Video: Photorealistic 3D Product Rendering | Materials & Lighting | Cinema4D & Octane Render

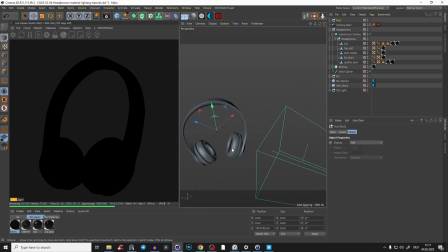[8:04]
And yeah, this null object I will just bring in for now here to the middle, so we can create an octane targeted area light.
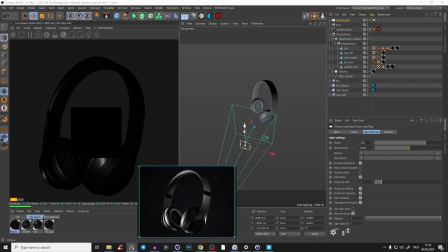[8:14]
And if we open again our reference, yeah, we just want to see what's happening. And here we see we have like some kind of a light source on the bottom. So let's just bring this light here on the bottom and make it just a little bit, yeah,
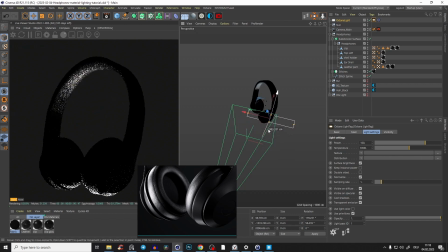[8:35]
bigger, and bring it a little bit more back because I just want a few highlights on the bottom. And also again, we go to our camera imager and make the highlight compression just here almost to 1.
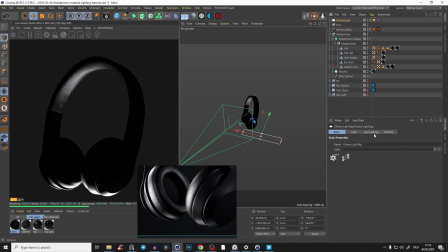[8:52]
And now we go to our first light here and just make it, yeah, not so bright. Exactly. So something like that already. And yeah, you can just play around a little bit how much you want of the light.
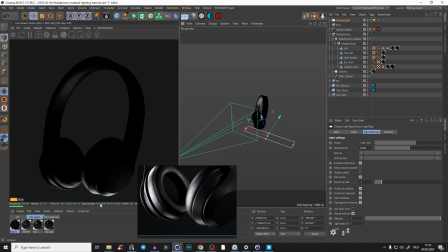[9:09]
But yeah, I want, yeah, exactly. You see, like we have this nice curvature, and here you see like these lines, they go like up, and I think that looks really cool. So now let's try to create this kind of light here on the right side.
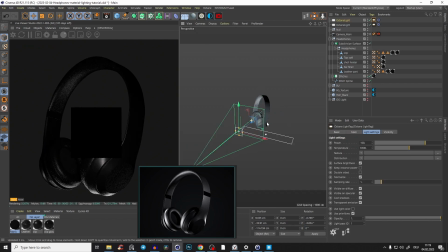[9:28]
So again, just null object, octane targeted area light, and we bring this light. Yeah, you see somewhere here, maybe it should be exactly, but definitely we have to make it.
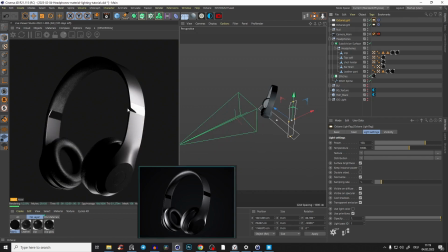[9:42]
Yeah. Also what we could do, just create the fall off. So maybe we could gain a little bit nicer of effect. So we go to distribution, Cinema4D Octane fall-off map.
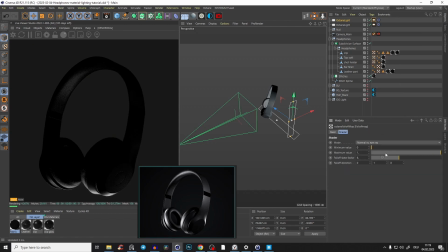[9:53]
And now we have to go into the fall-off map and make it here 90 degrees. Yeah, maybe even something like that would be cool, but yeah, we don't want so much brightness. So yeah, I just bring that here, make it a little bit more squarish, and yeah, just bring it in a little bit.
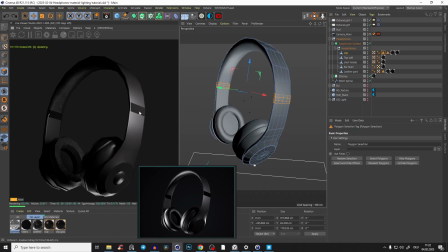[10:13]
And here we see like also our clip metal thing here. Yeah, it needs to be a metal, so because our HDI is black, but our glossy material is like kind of plastic,
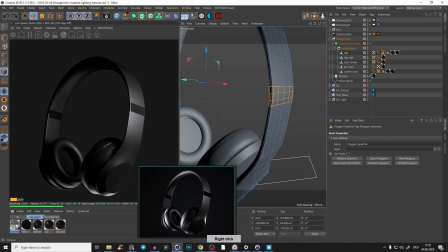[10:26]
you know, so we just need the octane material, metallic material, and I just apply it here on the stuff and then it should get black exactly, and that looks already much better, I think, in my opinion.
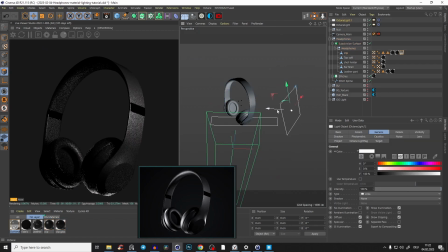[10:40]
And again, just bring that light source that we've just created just a little bit more back, so our highlight is not so strong here. So cool, yeah, something like that. Yeah, then what we need is like kind of a key light.
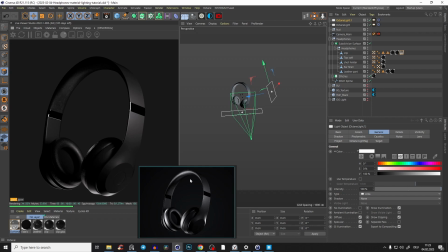[10:52]
So we brighten everything kind of up in the front left here, but not too much. So what do I mean by that?
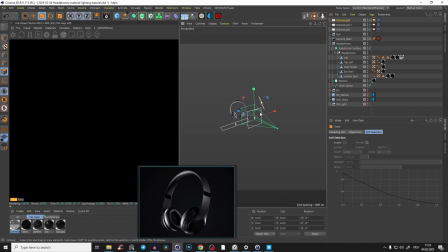[11:03]
Again, null, create an octane targeted area light and make just this light a little bit brighter and bring this light,
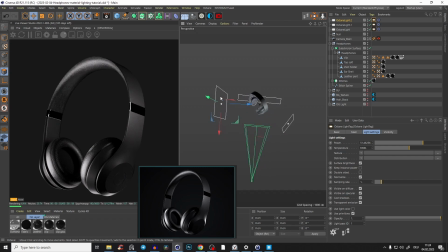[11:11]
yeah, with yeah 90 degree angle to our camera. So we have here some nice reflections and yeah, also here on the top.
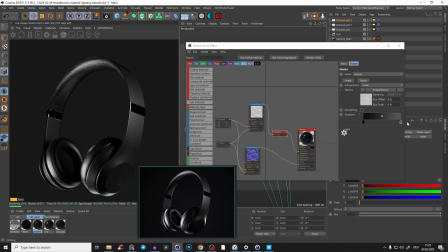[11:21]
And also I just wanted to adjust the gradient of the leather, so to make it a little bit more dark and a little bit more glossy, right? So like this kind of yeah glossy leather. And I think that looks already pretty cool.
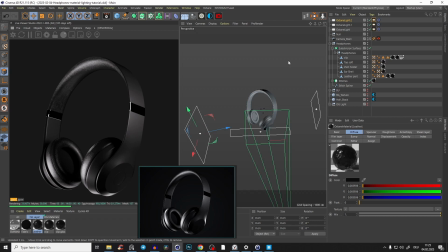[11:36]
And now what we are just missing are some nice highlights. So if you see here and like this edge, because now it's like going just from gray into gray. And also definitely like this one here on the left, because yeah,
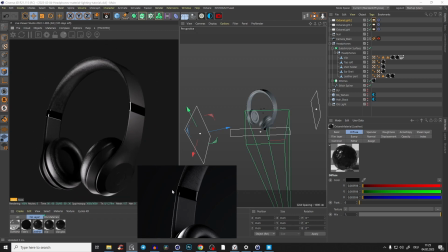[11:53]
we don't have any nice highlights here. So like some rim lights basically. And that's always cool just to bring some light sources to the back of the headphones or of the object.